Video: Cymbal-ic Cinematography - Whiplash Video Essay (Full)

Alright gang, whiplash.
How's it going guys?
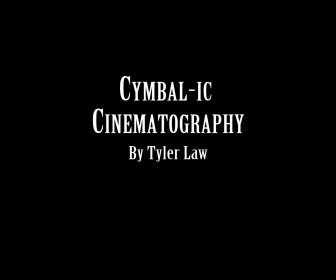Today I'm going to be discussing the cinematography and the employment of colors throughout Damien Chazelle's movie Whiplash. More specifically I'll be discussing the use of frames within frames to convey isolation,
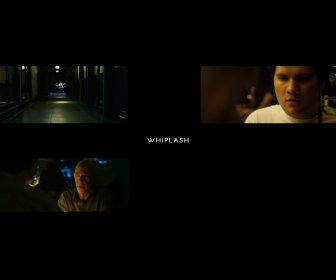angles and framing to portray power, distance to depict interest, and the use of color to highlight focus and drive.
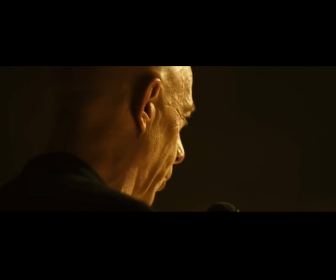But first, allow me to summarize the movie for those of you that have never seen it.
Whiplash!
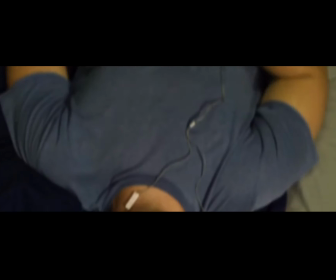Follows the story of Andrew Naiman, a first-year student at Schaefer Conservatory who aspires to be a legendary drummer.
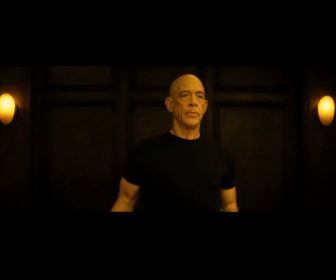Naiman's life drastically changes when one day, the conductor of the studio band, Terrence Fletcher, asks him to join his ensemble.
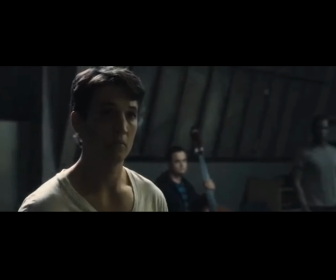Drums with me!
While Naiman is excited at first, he soon learns how Fletcher truly is.
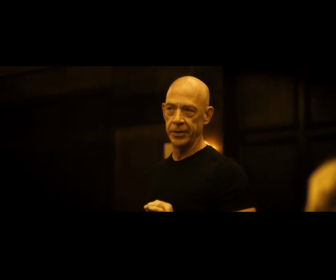Marker, that is not your boyfriend's dick. Do not come early.
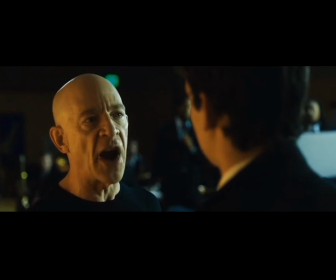Naiman goes on to endure physical and mental pain from Fletcher until one day he has enough and attacks Fletcher and is kicked out of school.
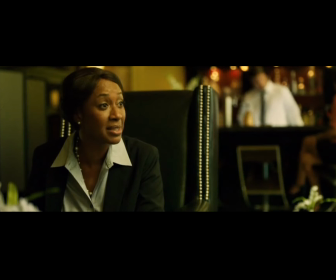Naiman gives up on the drums, and with the help of his allegations, Fletcher is fired from his conductor position.
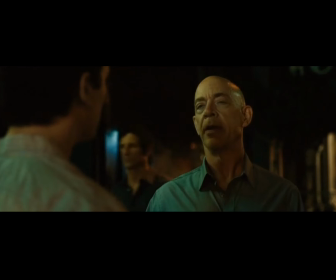Finally, the two are reunited at a jazz club where Fletcher invites Naiman to play with him at the jazz festival.
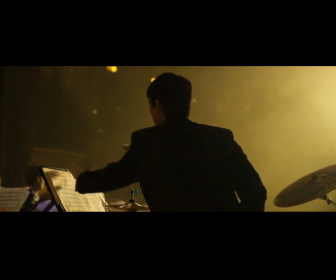However, at the night of the show, Fletcher gives Naiman the wrong sheets, and Naiman is embarrassed in front of the crowd.
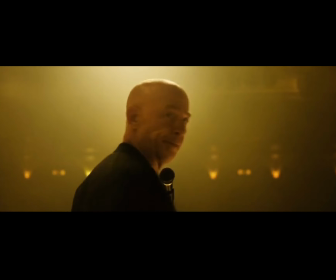However, again, Neyman returns on stage, takes control of the band, and gives one of the greatest performances ever seen on the drums.
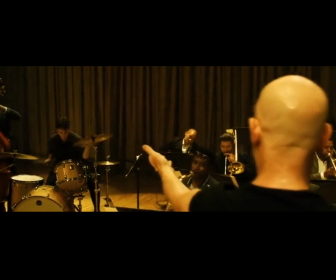And as the song ends, the movie does too, with Neyman reaching stardom and Fletcher realizing that he has finally found his star. But anyway, let's get back to the analysis, starting with Frames Within Frames.
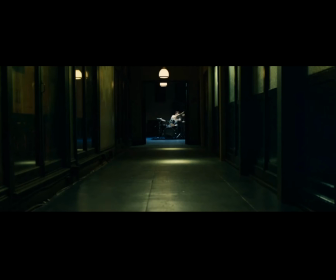From the first shot of the movie, the audience can already tell a lot about Andrew Neyman's character. Andrew is first seen through a door of what seems to be a practice room at Schaefer University. While the hallway leading up to the room is dark and green, the practice room which holds Neiman and his drum set is well-lit and colorful.
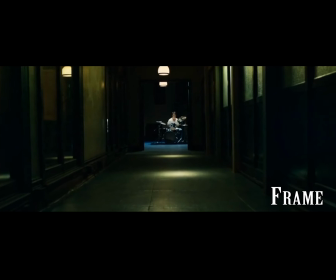Just from this opening scene, the audience can tell that Andrew doesn't care about the world outside of his drumming. He's a very focused musician.
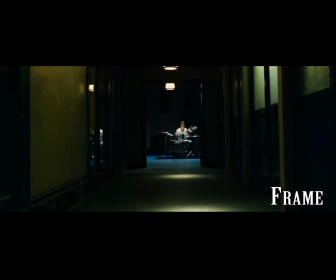However, his entrapment in this room may reflect how his obsession for drumming has led him into a life of isolation and loneliness.
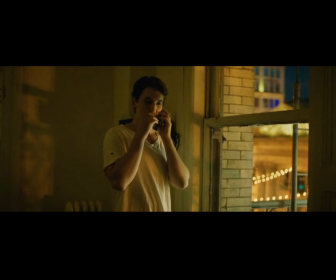This theme is repeated later on in the movie, when Andrew calls his ex-girlfriend trying to get back together with her.
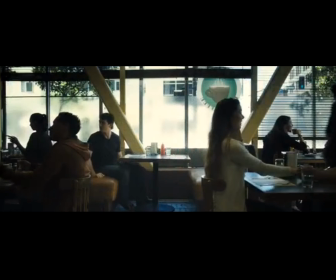Earlier in the movie, he broke up with his girlfriend over drumming, but now that drumming is out of the way, he wants to try to get things back together.
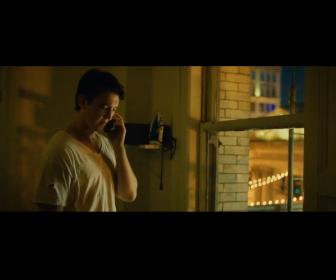He starts off the phone call standing near a window, representing his hope and positivity.
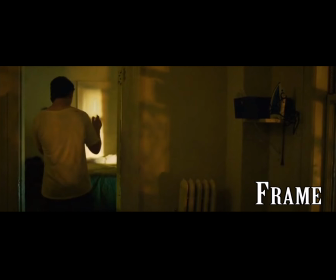However, when he finds out that she is in a new relationship, he walks into another room, ending up being framed by another doorframe representing his loneliness and isolation.
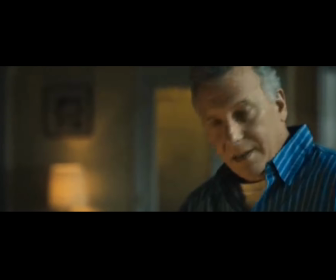Also throughout the movies, frames help depict his detachment and isolation from his father, once in their kitchen, and twice at the final show. so.
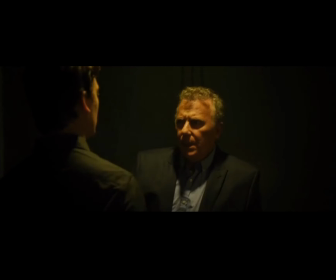His father doesn't understand or support Neiman's goals. Although they appear to spend a lot of time together, it's obvious that the two are in two separate worlds.
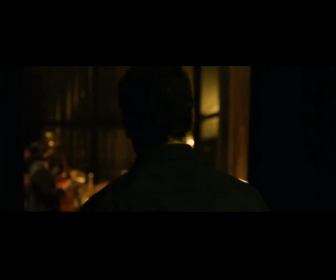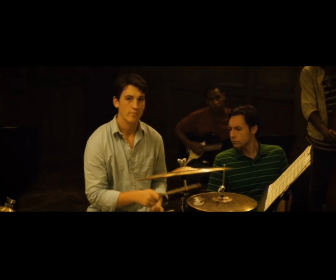In their book The Film Experience, Corrigan and White state, camera angles can sometimes indicate psychological,
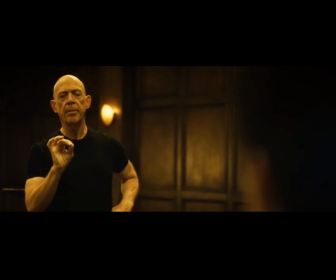moral, or political meanings in a film, as when victims are seen from above and oppressors from below.
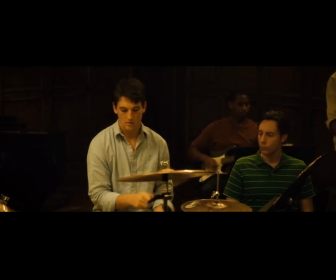And there are few better examples of this than when Fletcher talks down to his students, colleagues, just about anybody.
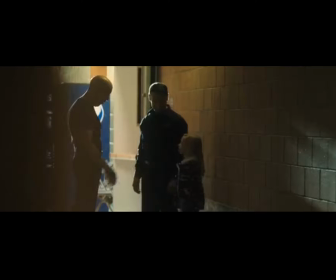Let's take the rehearsal scene for example.
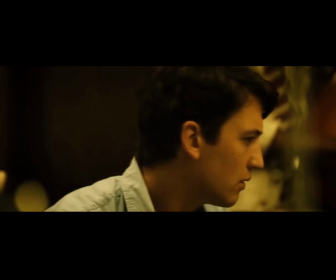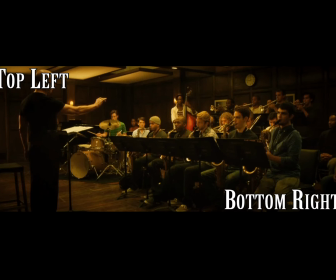Throughout most of the rehearsal scene Fletcher is kept in the top left side of the frame while his students are kept in the bottom right side.
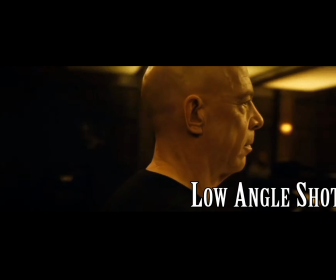Also when Fletcher is shown, he's shown with a low angle shot. Meanwhile his students are shot with a high angle shot.
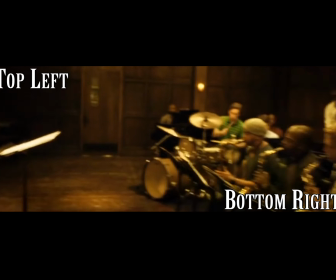Top left, bottom right,
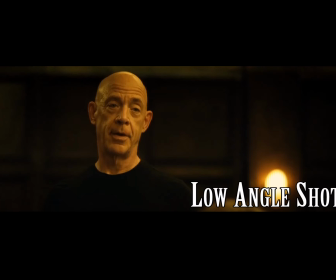high angle shot, low angle shot, Top left.
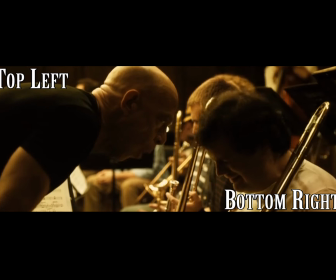Bottom right.
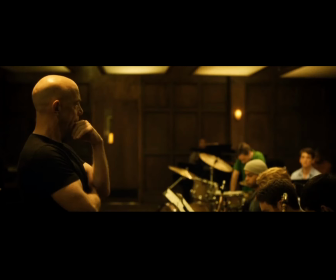Powerful. Weak. This highlights the fact that Fletcher's almost always talking down to people.
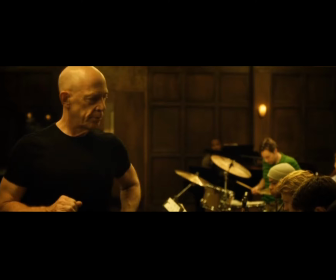Throughout the movie, few characters actually make eye contact with Fletcher. Even fewer characters have conversations at eye level with him.
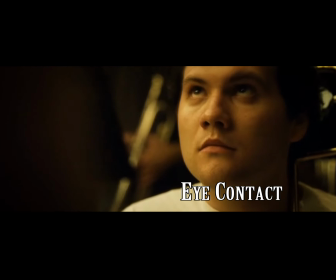Naaman is one of these exceptions. Whenever another character makes eye contact with Fletcher, it almost immediately breaks.
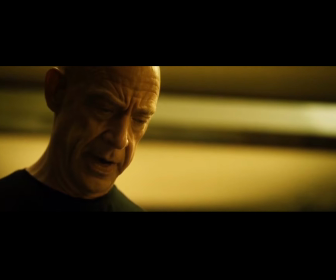There's no fucking Mars bar down there. What are you looking at? Look up here. Look at me.
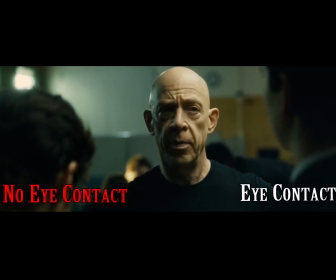However, Neyman is able to maintain the eye contact, even have a few conversations with Fletcher.
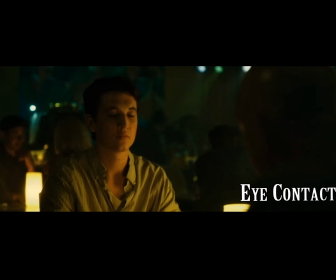Neyman and Fletcher talk in the hallway, at the show, and at the jazz club. The combination of these techniques helps build Fletcher's character.
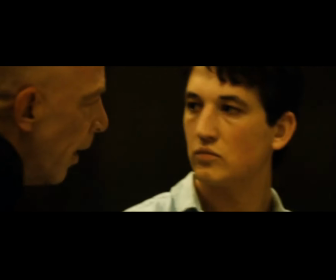It shows how powerful and how intense he is.
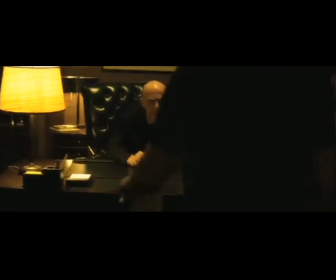And the fact that Neyman is the only character that sees eye to eye with him says a
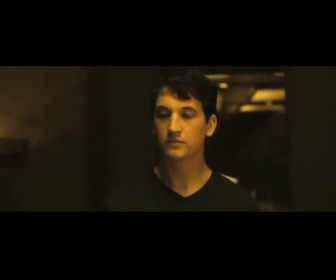lot about his character as well if you want the part earn it
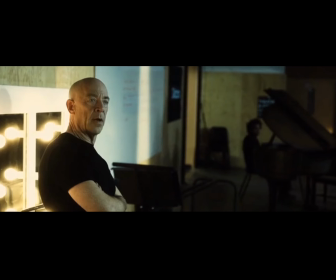in howard suber's book the power of film he quotes in a sense we might say that there's no such thing as an inherently
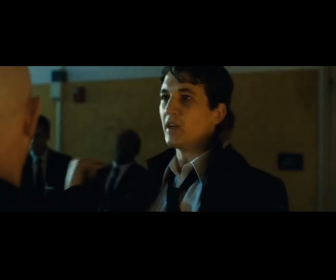interesting character there are only interesting character relationships what makes
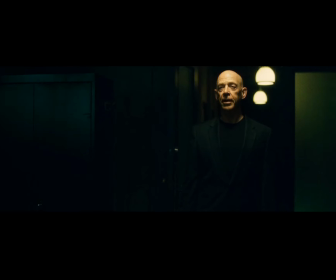most characters interesting is often not the characters themselves but rather their relationships with other characters.
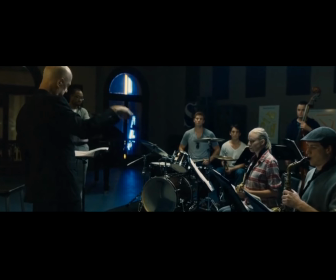Alone, Fletcher's just a strict and abusive teacher.
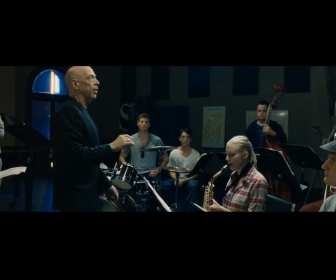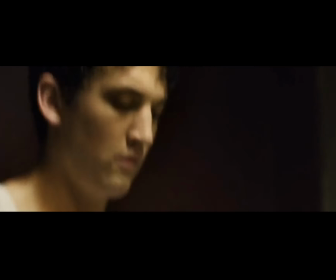And Neiman is just a dreaming drummer.
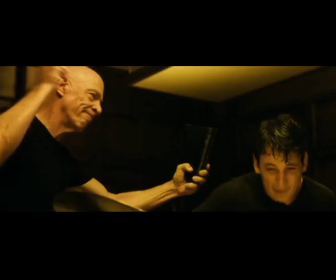But together, Fletcher is willing to push Neiman to his potential so he can get his star student, and Neiman is willing to endure anything to become the best.
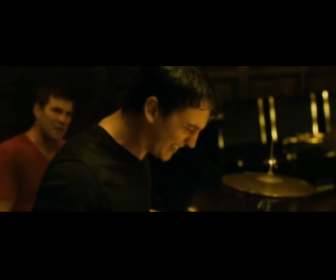On the outside, these characters hate each other, but deep down, they need each other.
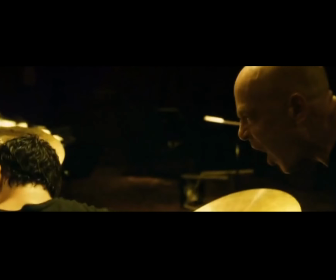Speaking of character relations, let's look into Neiman's relationships with people as portrayed through distance.
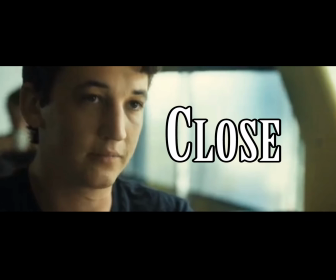In the scene where Neiman breaks up with his girlfriend, the camera starts off very close to Neiman's face and distant to Nicole's.
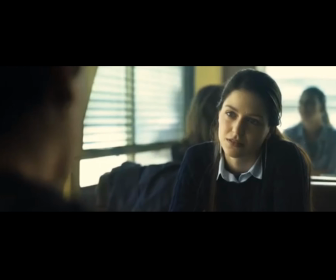This signifies that Neiman has control of conversation. However, by the time he is done saying what he has to say, the camera distances have changed.
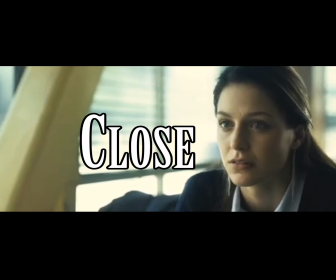Neiman is now farther away and Nicole is very close. This portrays their interests in the conversation,
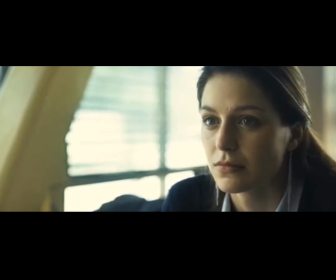Nicole is emotionally devoted to the relationship and does not want it to end, and Niemann has said what he had to say and nothing will change his mind.
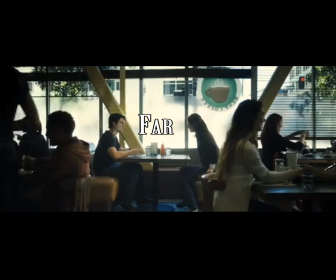However, at the end, Nicole understands that there's no changing his mind and the camera gives both of them equal distance signifying their shared disinterest in the relationship.
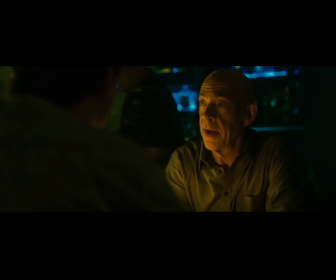Similarly, later on in the Jazz Club, Niemann and Fletcher sit at a table and talk about Fletcher losing his job.
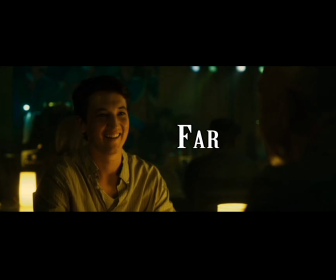Niemann does not really care too much since he was a part of the reason that Fletcher lost his job.
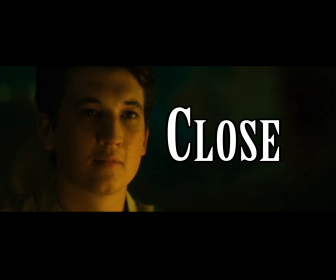But the minute Fletcher mentions finding his Charlie Parker, Neiman is interested, and the camera shows his interest by switching to a closer shot of both characters.
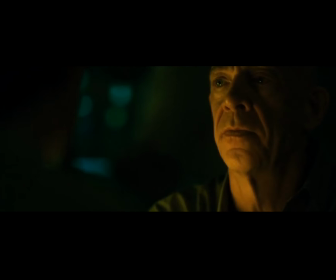Sure, Neiman hated Fletcher's teaching style, but he desperately wishes that he could have been Fletcher's Charlie Parker. After admitting he never found his Charlie Parker, but he tried, the camera switches back to the farther shots from before in the two part ways.
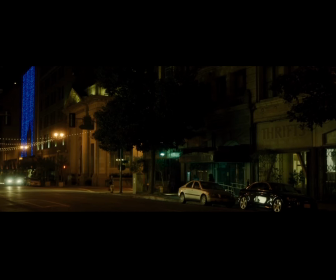Fletcher knows that Neiman wants to be the best and he uses this to his advantage.
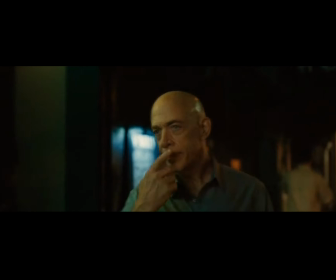After he catches Neiman's interest with the Charlie Parker speech, he invites him to come play with him at the Jazz Festival, and this is his perfect opportunity to exact revenge on Neiman.
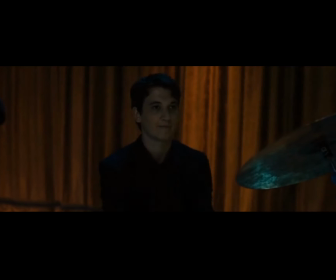But at the same time, it's the perfect opportunity to test his abilities. Will Neiman give up, or will Fletcher have finally found his Charlie Parker?
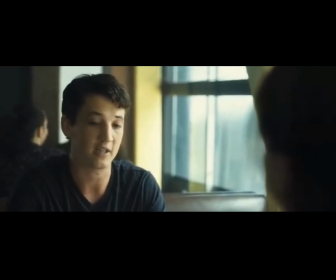Spoiler alert, he finds his Charlie Parker. Both scenes exemplify how Neiman is only interested in becoming the best drummer he can be.
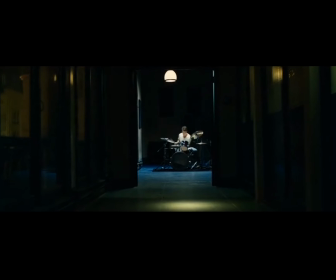His main focus is his drumming. Everything else in the world doesn't really matter to him.
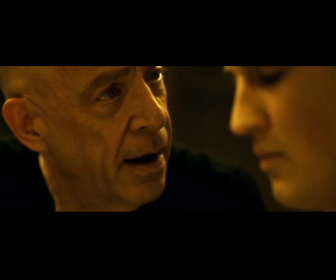The way Neiman doesn't care about anybody else besides Fletcher is very telling of his character. It's like Huber said, no interesting characters, just interesting character relationships.
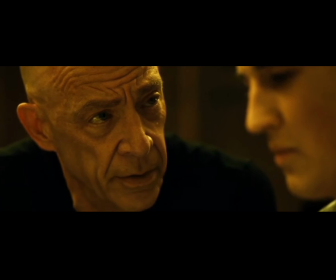Do I look like a double fucking rainbow to you?
Finally, let's talk about color.
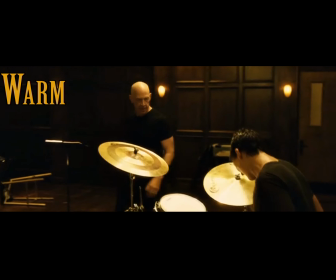Throughout the movie, most of the performance scenes are filtered with a yellow light which brings out the brass in the instruments and highlights the intensity of the performance.
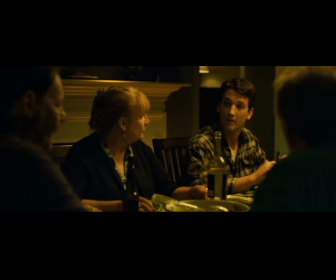However, other scenes in life are colored regularly When Naiman's on the bus,
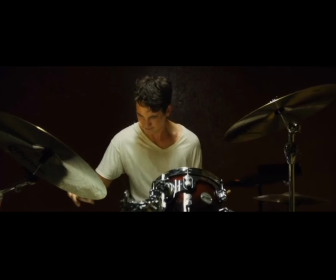when Naiman's laying in bed, when he's practicing at home, it's almost as if they are two different worlds.